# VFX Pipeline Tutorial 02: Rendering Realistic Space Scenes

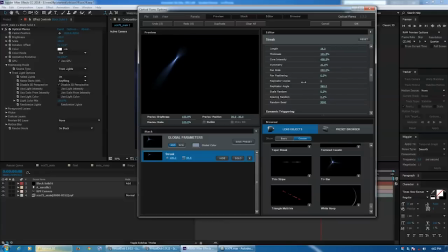And we'll change the replicator copies to 1. And then you can just play with the size, etc. And this is very, very, very, very useful whenever you need a volume light source anywhere in your scene.
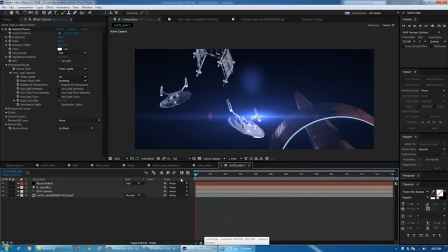So that is the gist of how this shot was achieved.
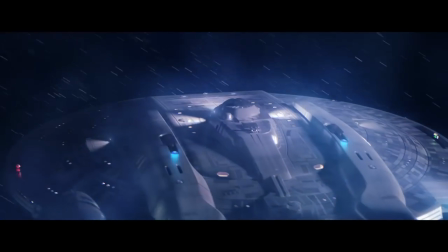And this is the basic approach for every shot in the film. And just as an example, let's go take a quick look at another shot.
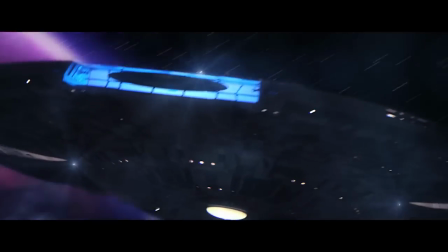And this is a shot that is the scene in the first teaser.
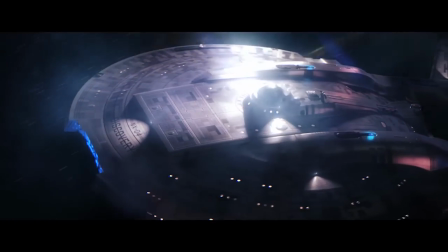So if we come in here to our, this one actually has a couple of comps because there's more usage of optical flares.
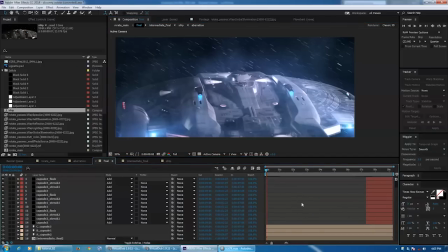And once again, it's important to point out that you're not always using it for a typical lens flare. Sometimes you're just using it to augment a light source. As I'm doing here, I have one on here just to make this engine brighter, etc.
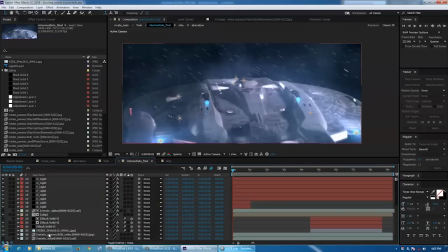But if we come into this comp, it's once again the same basic method. I've pre-comped things a little bit differently in this one just to make organization a bit easier.
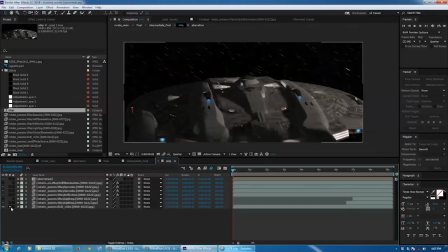But if we come in here to ship, and you'll notice in this one I actually rendered my stars in 3ds Max.
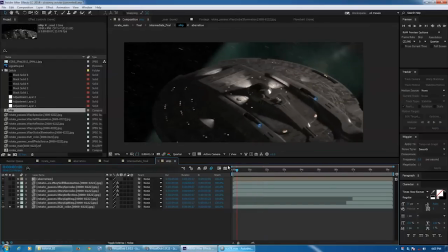Sometimes that's easier too. It just depends on the scene.
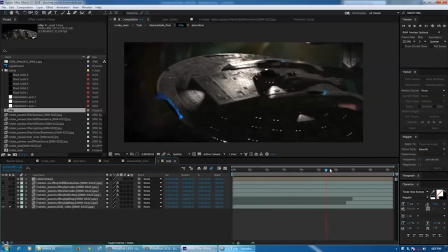For this one, it was easier because it's a 360 degree shot, and having all those image planes in After Effects gets to be very slow.
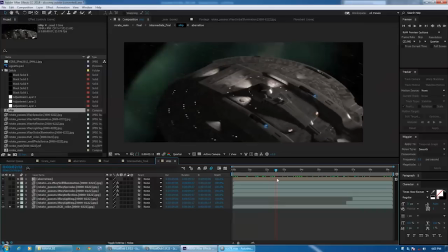So I just used the textured sphere in 3ds Max.
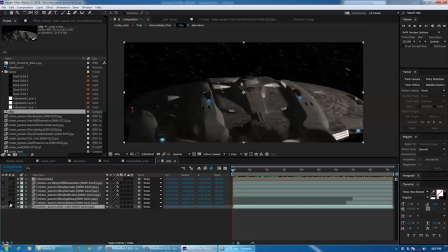But for this one, we started out with our standard RGB color pass, and these are used at the end. And then we come in here, we add our reflection pass, and already you can see how nice that makes it look.
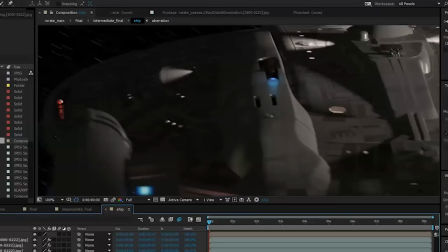Just gives it a really nice metallic sheen.
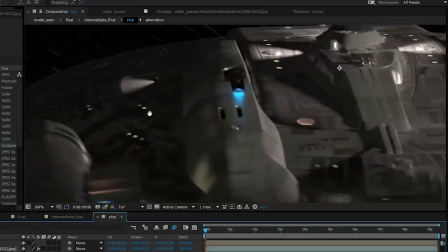And then we have our specular pass. And you can't see it too well in this angle.
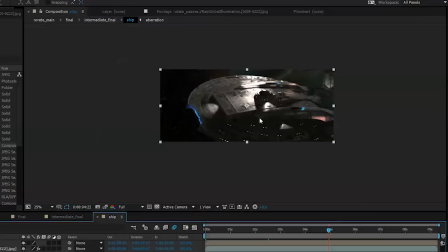Let's go ahead and jump ahead to where the oblique angle of the light is hitting the hull.
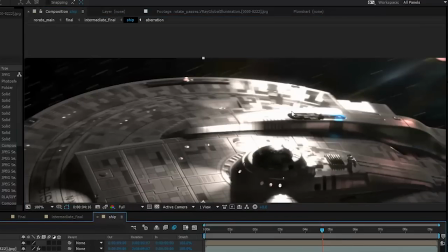So without speculars and with, it just gives it that nice kind of bloomy look wherever the light is shining.
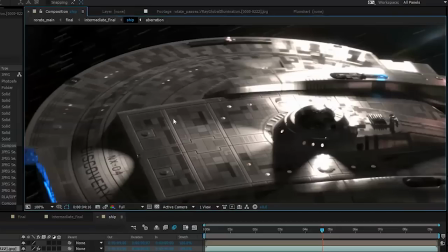And then we have our self-illumination pass for the windows and the deflector dish and what have you.
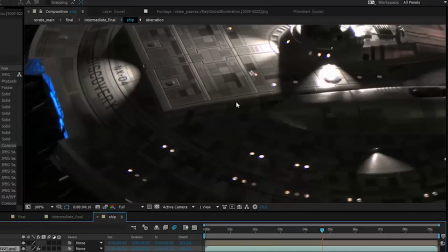And then also the chromatic aberration is there as well.
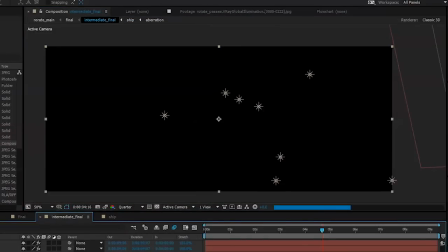And then you come back into this comp.
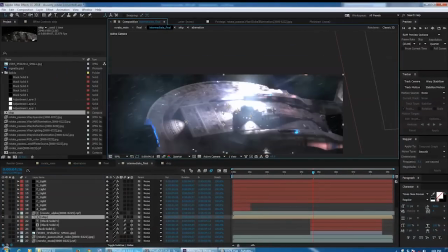And one thing I've done here is, once again, in using optical flares to bolster a light source that's already in the scene,
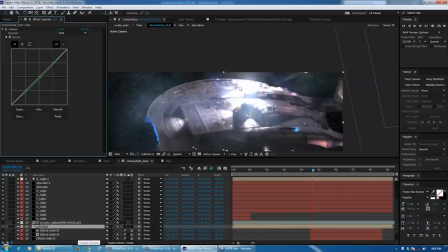is I've essentially used it to enhance these reflections to make them a bit more bloomy as they would with an actual camera. So let's just take a quick look at that. And it's important to note, too, that these were hand keyframed. I did not use a light for these because sometimes that is easier as well. It's this layer called specular.
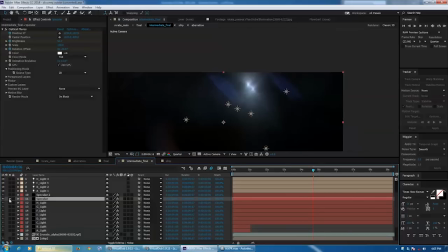There's a couple layers of specular. And it's just this simple optical flare light source. And there's another one.
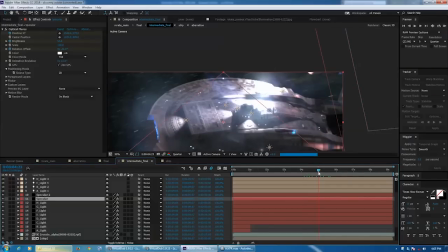And all it does is follow the path of the specular hits that we get on the hull. And then once again, we have a planet in the background.
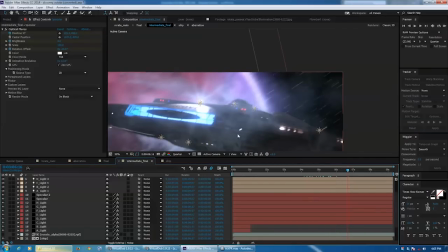And here you can see I've also have some lights for right here. It's one of the running lights on the hull, etc. And once again, where our reflection maps come in very handy
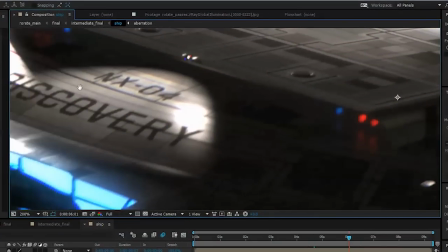is you get really nice reflections like right here off these sensor pods on under the hull in these dark areas.
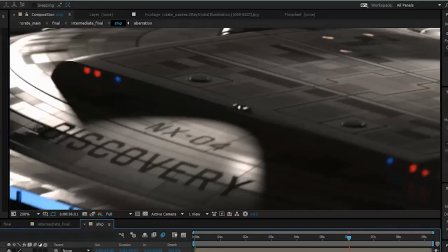Now, on our base render, it's there, but it's quite hard to see. And once you start adding in your passes, those kind of things get brought out really, really nicely.
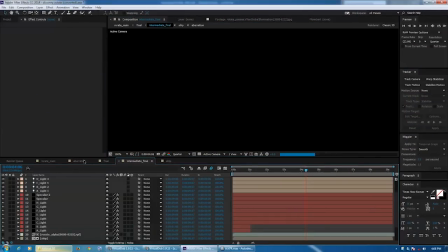And then also in this shot, I had some weapons fire.